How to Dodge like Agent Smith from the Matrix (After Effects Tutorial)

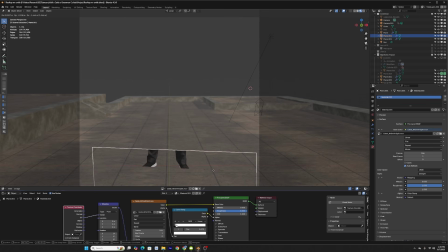(4:06)
Now I'm gonna create really simple geometry and projection map the video of myself onto it to have proper shadows on the roof.
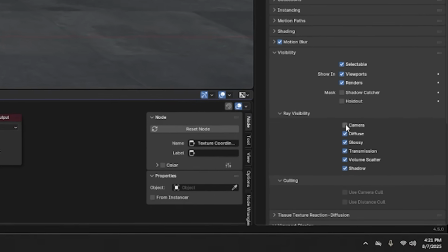(4:12)
I'm also gonna set my visibility to the camera off so that we just get the shadows and I can add myself back in with compositing.
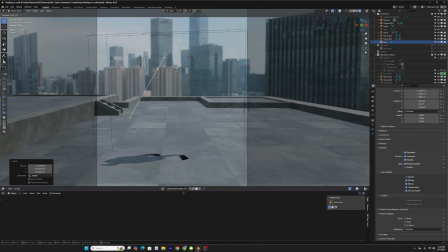(4:19)
To match the original footage, I'm going to add a harsh sunlight as well to have these extreme shadows.
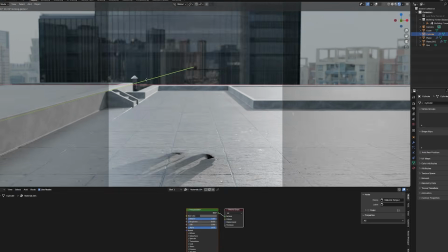(4:23)
I'm also gonna add this model of an exhaust on the back left side of the shot to match the original a little bit better.
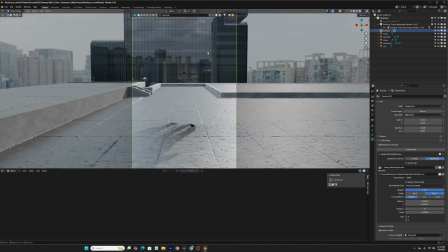(4:28)
And switching to Cycles view, you can really see that HDRI come to life in the reflection of the building. However, the ground of the roof is that sounds funny. The ground of the roof? Like what?
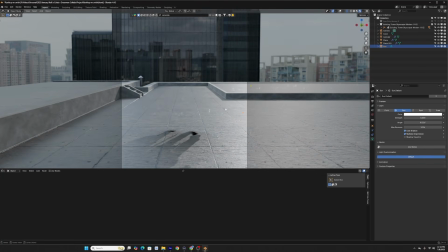(4:38)
I'm on the roof. Like, it can't be the ground. However, the roof is a little too shiny, so I'm gonna dial that back. In fact, let's just throw a whole nother shader on it.
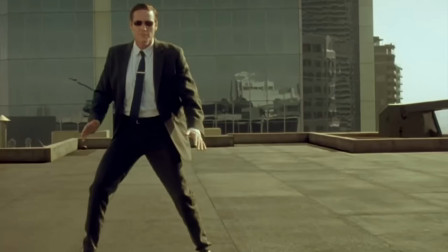(4:45)
Yeah, that looks a lot closer to the original. For the life of me, I couldn't figure out what that thing was in the back right corner on the rooftop.
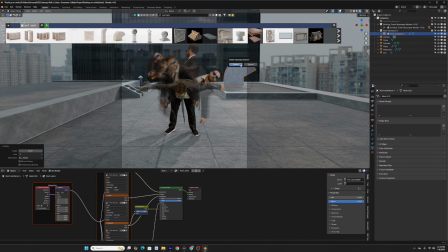(4:50)
I was looking at different rooftop air handlers and vents and exhausts, but now I'm thinking it's the base of some kind of crane, so I'm just gonna model it myself.
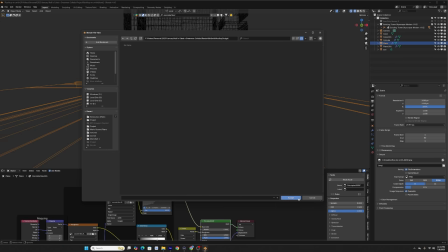(4:57)
Add a little shiny rooftop shader and call it a day. Other than the colors, everything's looking pretty good to me, so I'm gonna render this out to bring it to After Effects to get the job done.
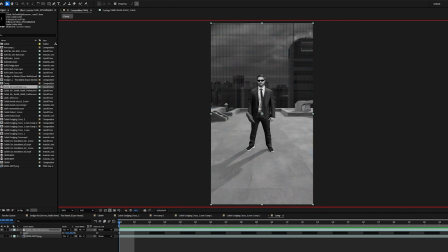(5:06)
Back in After Effects, we're gonna bring in this new background and the roto of myself. I'm gonna add a curves adjustment to myself and then toggle on and off the visibility of one color at a time.
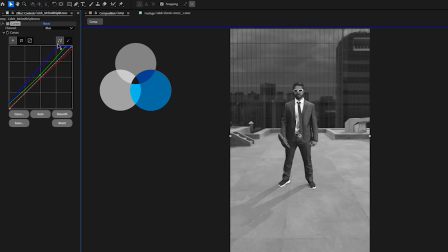(5:15)
That way I can tweak the RGB all separately to try to get the values of myself to match the background better.
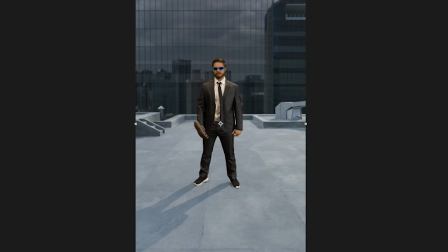(5:20)
With that in place, you get this.
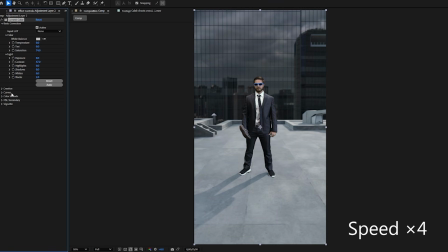(5:22)
I'm now gonna add Lumetri to an adjustment layer, pull down the saturation, and warm up the temperature, make the tint a bit more green, and then make a few more tweaks with the light settings.
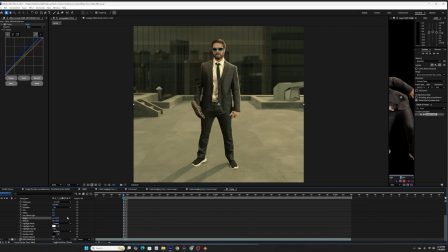(5:30)
I'm now gonna add the bevel and emboss layer style to give that sunlight a little bit more punch on the right-hand side.
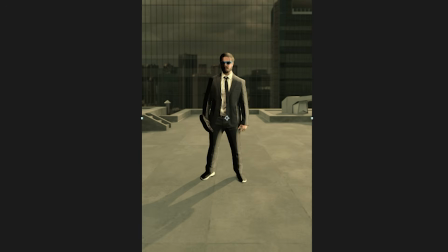(5:35)
And after tweaking some of the parameters, it looked like absolute garbage, but that's because I wasn't done.
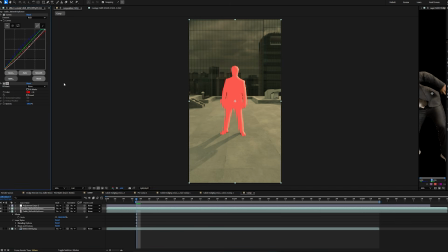(5:40)
I'm gonna duplicate the layer, make the effect super extreme, then add a fill effect, set it to black, and now we set the layer to screen.
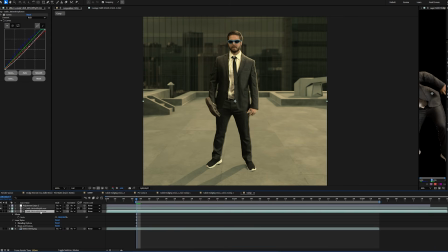(5:47)
I'm gonna duplicate my footage one more time and add a tint effect.
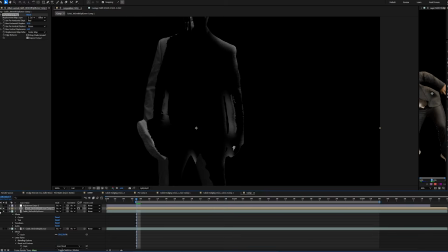(5:50)
On that light wrap layer, we're gonna add a displacement map and use that tinted version of myself to inform how we want the light wrap to be displaced just a little bit.
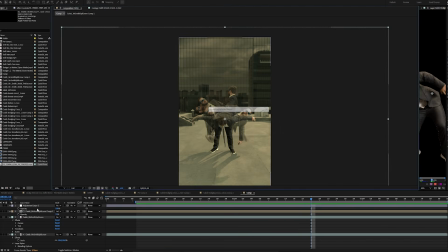(5:57)
And here is what that looks like. I'm now gonna add this video file of grain that I have and set it to overlay above all the footage.
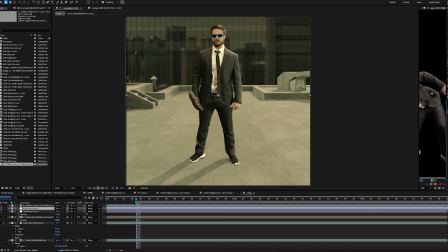(6:04)
And staying within the theme of using Red Giant plugins, I'm gonna use Magic Bullet looks to get the style we're trying to go for. It's worth pointing out I am not sponsored by Red Giant, but I just really love their plugins a lot. And I use them in almost all my videos.
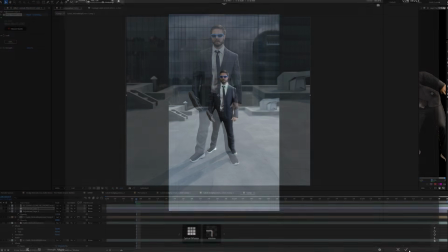(6:15)
Inside the plugin, we're gonna add some optical diffusion as well as halation. Back in the main comp, I'm gonna pre-compose all the footage, but leave everything in regards to the final grade.
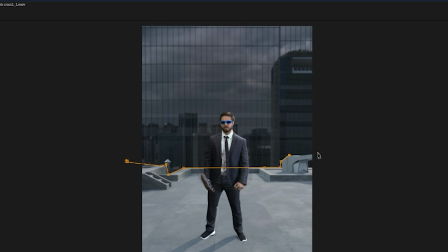(6:23)
And since the background is static, I'm actually gonna add an adjustment layer and mask out the top half of the shot, and dial back the contrast a little bit to match the original shot.
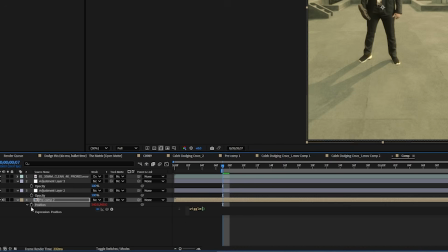(6:31)
I'm going to slightly scale up the footage and add a wiggle effect to match the original shot where you can see the film camera is not perfectly still.
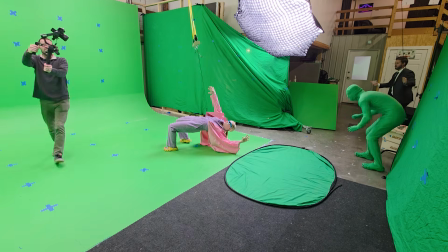(6:37)
Now before I show you the results, as fun as it is recreating these shots from some of my favorite films,
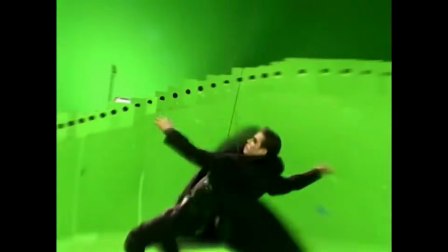(6:42)
it's important to remember that the original VFX artists that worked on these movies had to become inspired
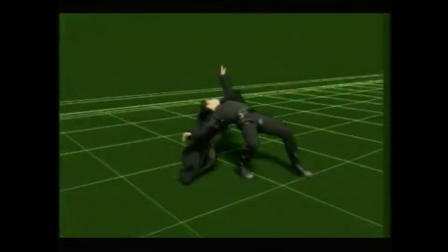(6:46)
and make these shots from scratch to become these things that we can recreate based off the work they've already done. So that being said, here's my recreation of this shot from The Matrix. I hope you enjoy.
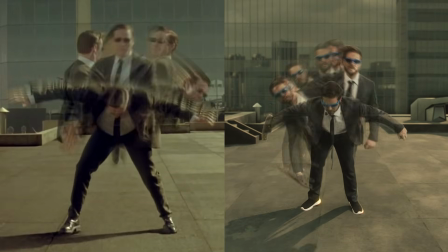(7:01)
I hope you enjoyed watching that as much as I enjoyed making it.
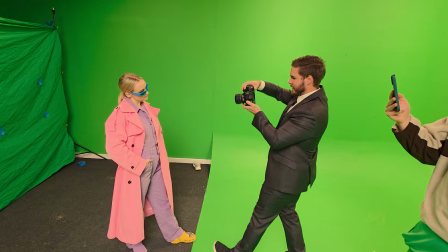(7:04)
And to remind you, this is actually part of a larger collaboration I did with Happy Kelly, where we made this Matrix Crocs parody.
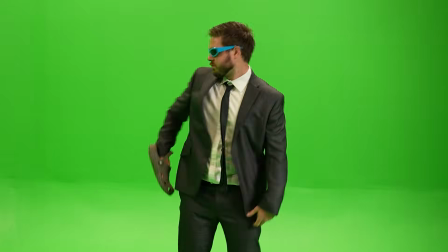(7:10)
And now here's a montage of some fun behind the scenes moments of that.
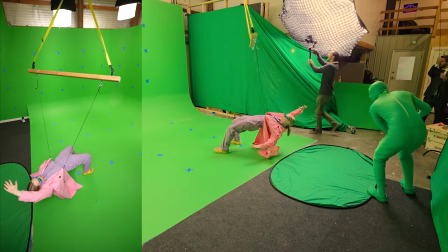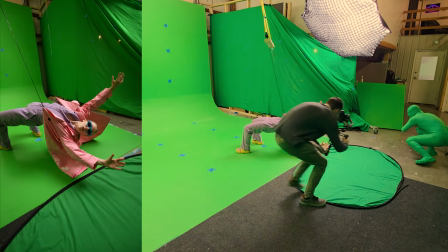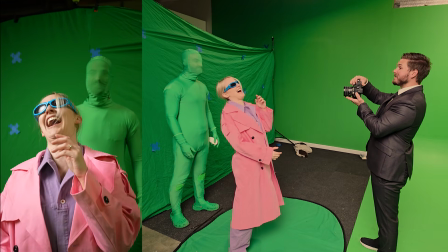(7:25) Wait, what am I doing? No, that was it. That was literally it. Yeah. Yeah, okay, right.
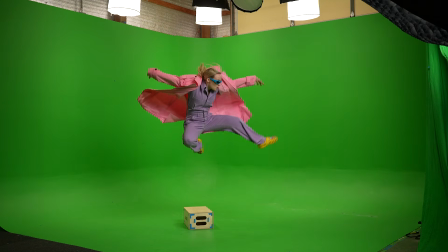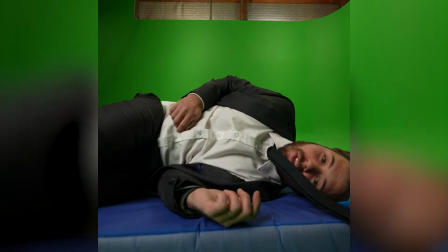(7:38) I think I overshot it.
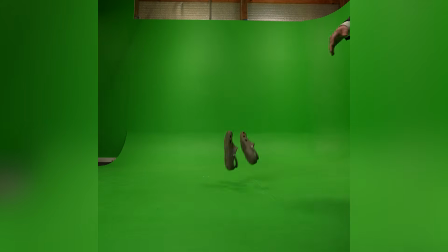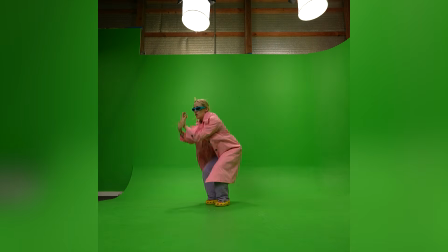(7:46) Action!
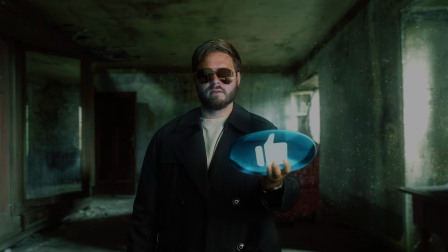(7:52)
If you like this video, I'll make more like it. But if you subscribe, I'll make even more like it.